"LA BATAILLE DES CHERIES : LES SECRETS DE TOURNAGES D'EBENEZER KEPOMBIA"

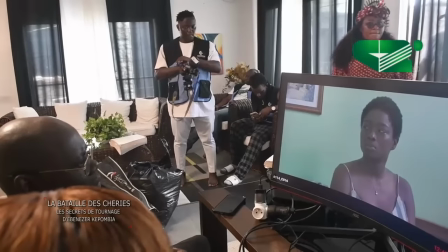Et la même chose
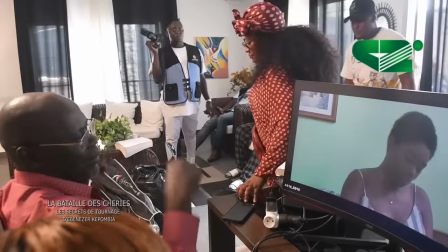au DOP pour qu'ils puissent placer leur lumière et tout définir comment ils vont travailler.
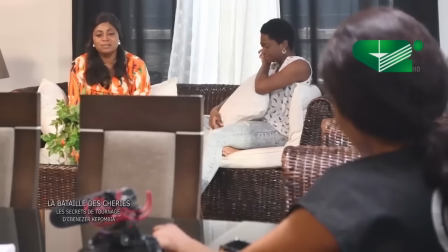Donc, d'accord. Ça, c'est après la lecture de scène et la mise en scène que je dois préparer pour la scène. Voilà. Donc, d'accord. On passe donc à la scène. Donnez-moi le scénario.
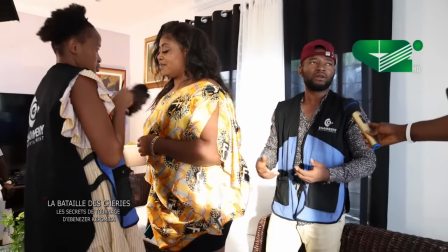Avoir la sensibilité de la voix, en fait, pour une bonne prise de voix, il faut bien placer au centre de la poitrine. Bon, là, on vient de finir une scène. Et je dois éteindre les micro-cravates pour que les batteries ne s'usent pas. Donc, en même temps, on utilise des micro-cravates et des micro-pêches.
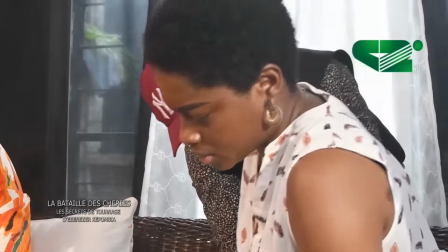Donc, pour avoir un bon rendement. Donc, au large, on a un son déjà utilisable via les micro-cravates.
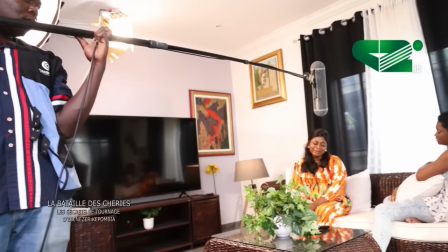Et au serré, on a le micro-pêche qui nous donne aussi un bon rendement. Donc, le monteur a le choix. Donc, soit utiliser un micro-cravate au large, soit utiliser un micro-pêche au serré.
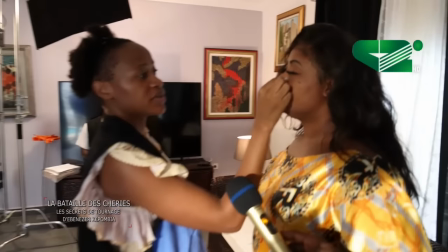Bon, c'est un peu ça. Là, c'est un maquillage vraiment, mais j'ai vraiment essayé nos make-up. On essaie juste de rafraîchir, c'est tout. Donc, il n'y a vraiment rien de particulier. C'est vraiment simple, simple pour garder le look le plus naturel possible.
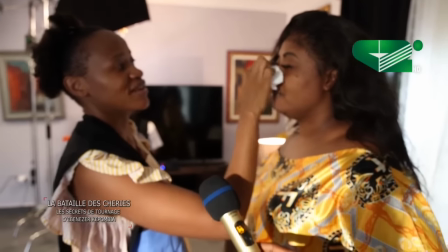Là, je suis juste en train d'enlever un peu de sueur parce qu'elle a un peu transpiré au moment où elle est en train de se changer.
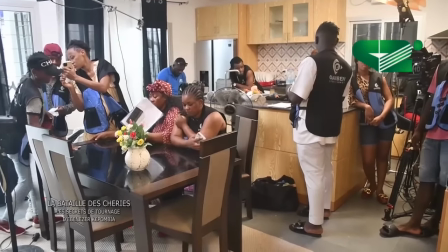Ça dépend des scènes. Oui, parce que nous, on a, la chef maquilleuse, et nous, on a un scénario. Donc, dans le scénario, pour qu'on puisse lire et comprendre les scènes avant chaque maquillage.
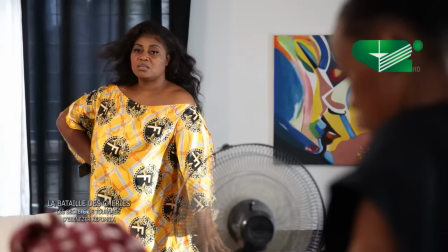Par exemple, là, pour elle, elle, c'est le matin, elle vient à peine de se réveiller, c'est juste fait un teint frais. On ne peut pas la maquiller avec les paillettes, non, ça n'irait pas avec la scène. Donc, on essaie de lire le scénario pour comprendre les scènes avant de maquiller à chaque fois.
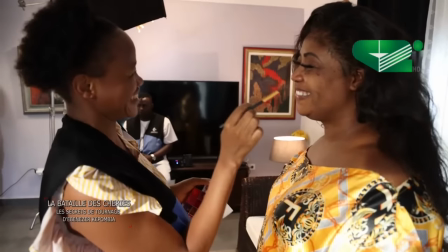En ce moment, on prépare l'actrice qui va rejoindre Octavie dans la deuxième scène de la journée.
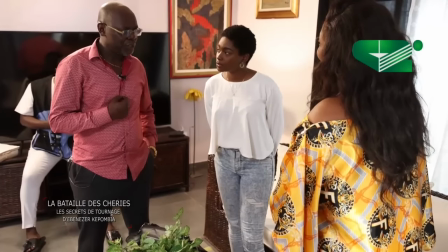Pour mon homme, je n'ai pas besoin de ton avis.
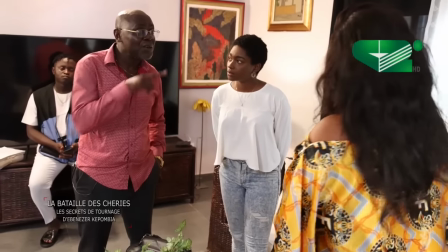Comme pour ton père, tu n'as pas eu besoin du mien. On est quitte.
Là, elle m'a cloué.
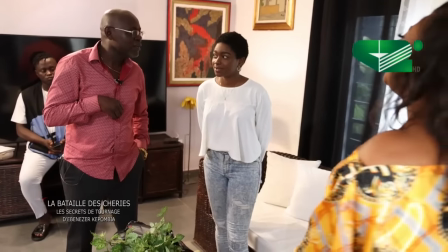En fait. Oui, tu vois.
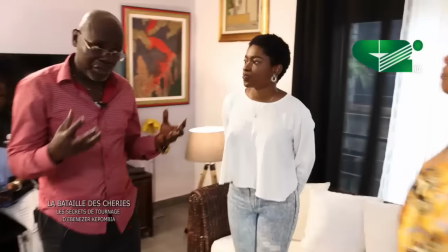Et maintenant, quand tu le dis, pour rendre ça un peu plus mélancolique, tu dois quitter.
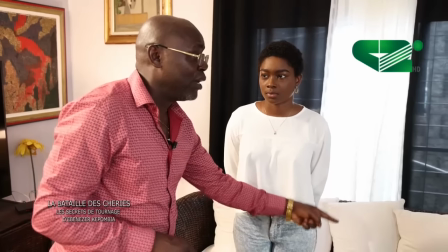C'est-à-dire, puisque elle vient te trouver. Donc voilà, et tu quand tu le dis, tu sors.
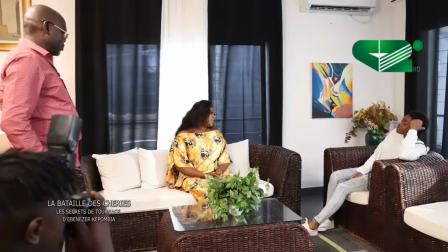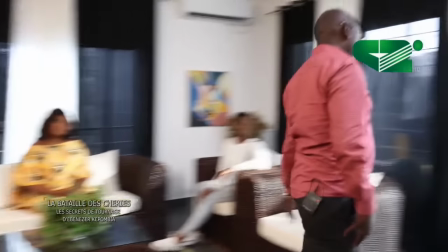Non, tu vois, tu es entré tout normalement, hein?
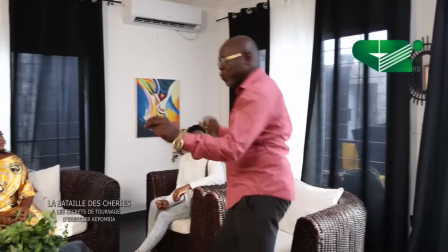Alors que tu devais entrer comme ça après et tu t'installes.
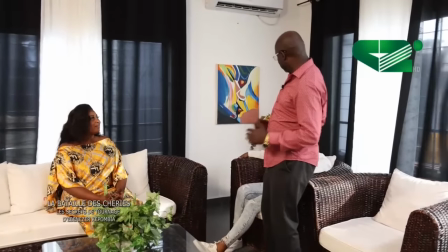C'est comme si, voilà, tu es dans ta tendance et tout. Et d'où sors-tu?
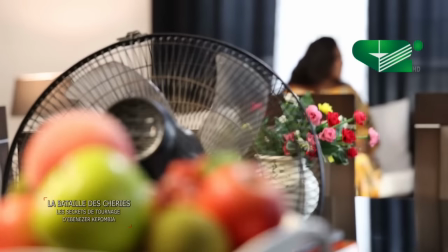Donc, montre la fierté et tout, voilà, quand tu entres. Action.
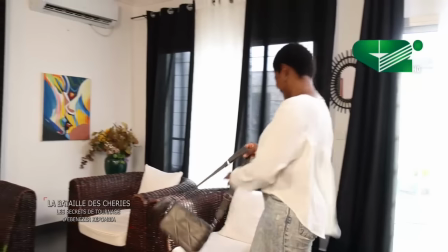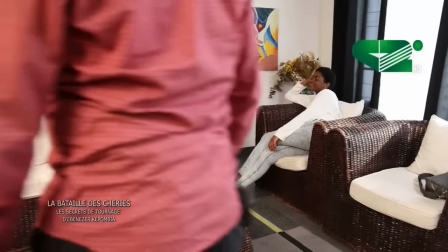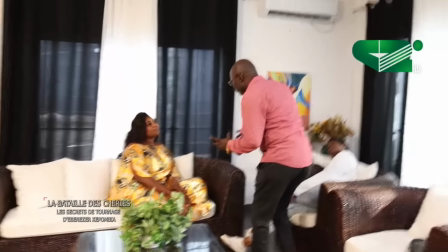Non, non, non, ne crie pas, tu vois, non, d'où sors-tu? Tu la regardes, le petit sourire là.
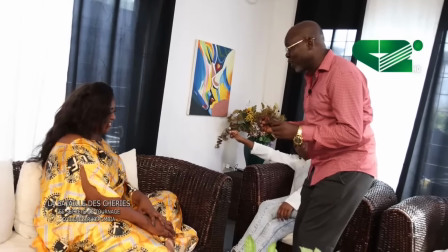Super!
Alors, comment va Elimba?
Tu vois, donc il y a un sourire, et après il y a comme ça, ainsi de suite.
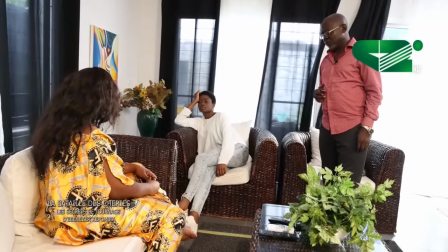Allons-y. Attends, même le tu as un autre père là, ça doit être fort.
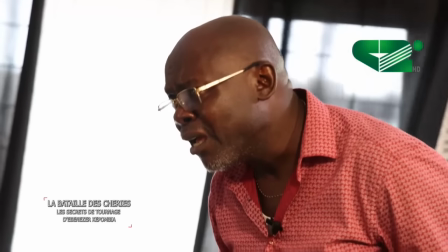Quoi? Tu as un autre père?
Tu vois? Donc, être pouce à pouce.
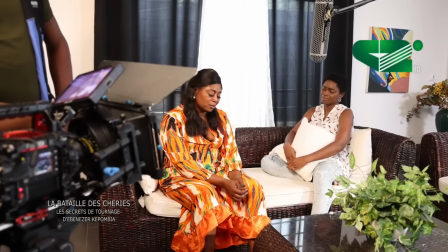Et regarde comment on te remercie. Elimba méritait la mort, mais elle est toujours là.
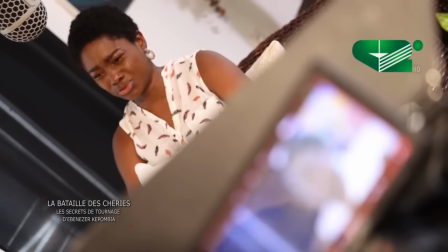Elle est toujours vivant, maman.
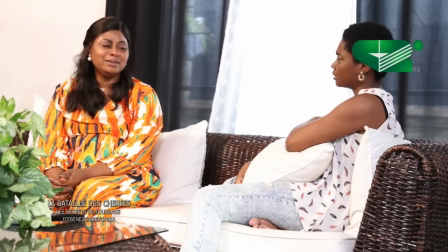Pourquoi? Tu le supportes encore, maman? Non. C'est Elimba qui devait trouver la mort. On ne souhaite pas la mort des gens.